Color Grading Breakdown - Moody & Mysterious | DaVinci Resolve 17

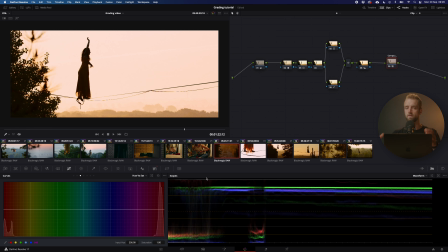495s
So this is kind of my workflow these days. Kind of varies sometimes, but yeah. Let's go over to another clip. This is an indoor clip.
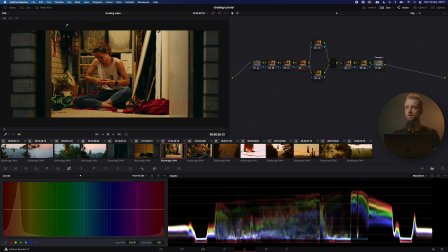504s
This was actually shot with one of my own lights, so I taped it to the ceiling and I diffused the original light that was already there. Now, the only thing that I changed here, which was quite drastic, was the, so it was shot on 6500 Kelvin, which was a bit too yellowish for me.
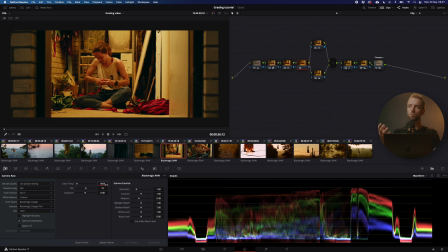523s
So I wanted to have a bit more natural skin tones and all that stuff. So I changed the white balance to 3900, which creates a bit more of a naturalistic look, which I kind of liked.
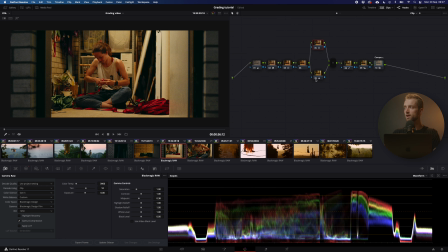538s
So again, exactly the same node tree layout, grade, adjustments, basically fix, and then sharpening. And then we've got our compound node again. So this is completely different.
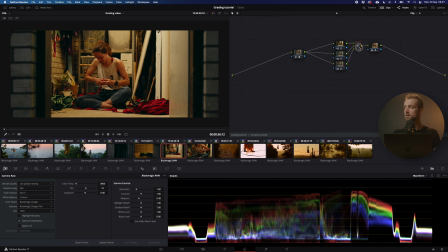549s
This is another compound node, but it is based on what I created previously, but then tweaked until I was satisfied with the results. And then I went in here and played around with the intensity until I was happy. That's how I always do it, basically.
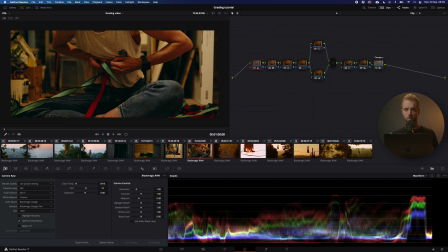565s
So the bottom line of this whole thing, of the whole grading thing, is you need set design. So you need the colors in the frame in order to get the colors that you want in your grading, but also you need to think about time of day.
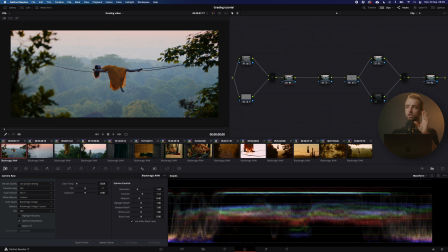578s
A good example is this shot was just perfect, right? So the sun just tipped above the horizon. It illuminated the dress and her hair just a touch.
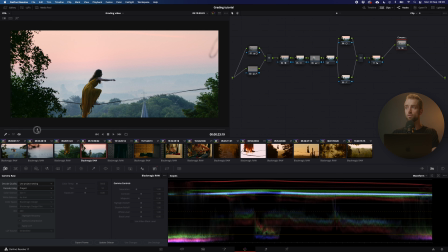588s
But this shot in particular was like shot before this one. And you can see the massive difference.
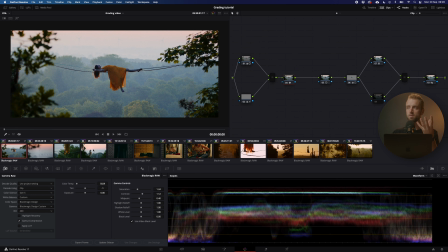596s
Yeah, so the dress here is very poppy, and the dress here is looking kind of dull.
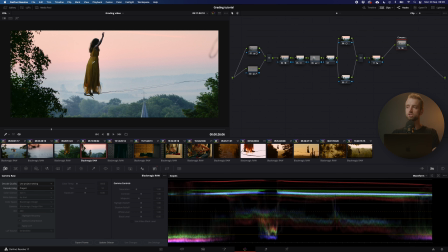602s
Nothing happens in her hair. That was because this shot was shot before the sun actually tipped above the horizon. We got a lot more detail in the sky here and a nicer gradient, but it just, I don't know, it just doesn't pop on her dress.
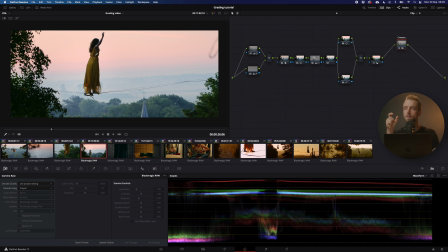616s
So that is also a thing that you really need to think about when shooting your project, is time of day.
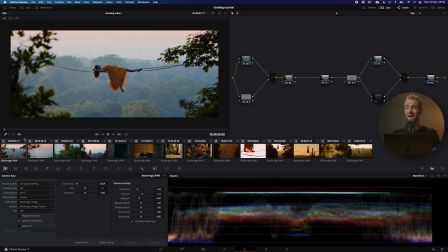622s
For example, another example is I could have never achieved this shot
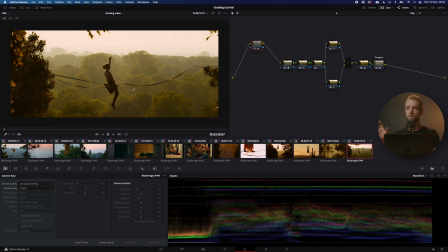630s
around this time of day, even though it is roughly the same position for the camera. It was just shot like 5 hours later. So this was almost midday, and this was before the sun was rising. You can see the immense difference. Couple things to keep in mind: time of day, set design, what kind of colors, what kind of lights, what kind of practicals though, and what kind of dresses, what kind of clothes. All these things matter. So what are you choosing to be in your frame? Because those things will ultimately decide whether your color grading is going to be on point or not. The good example is, check out Joker. Joker is by far the most thought out film in my opinion, color wise, because they use a lot of colored light, but they also use a lot of colored set design and colored like things in the frame. It's just, I don't know, beautiful. So that's a very important thing to keep in mind. Now, that's it for this video. Thank you so much for watching. Oh, there's one thing that I want to mention. You see this frame? It's kind of maybe washed out a little bit, maybe like a nice glow around the light, and that is not done with a Tiffin Black Promise filter or any expensive filter. I made this myself. So this is the version 2 that I made. This is a little bit more intense, but this is a UV filter from Amazon. It is $5, I think, and this is some spray paint. So I just spray painted the UV filter just a little bit, and you get this result. So yeah, kind of interesting how cheap things can or DIY rather, can create beautiful results. Anyway, enough rambling. Yeah, cool. Right, see you guys later. Yo.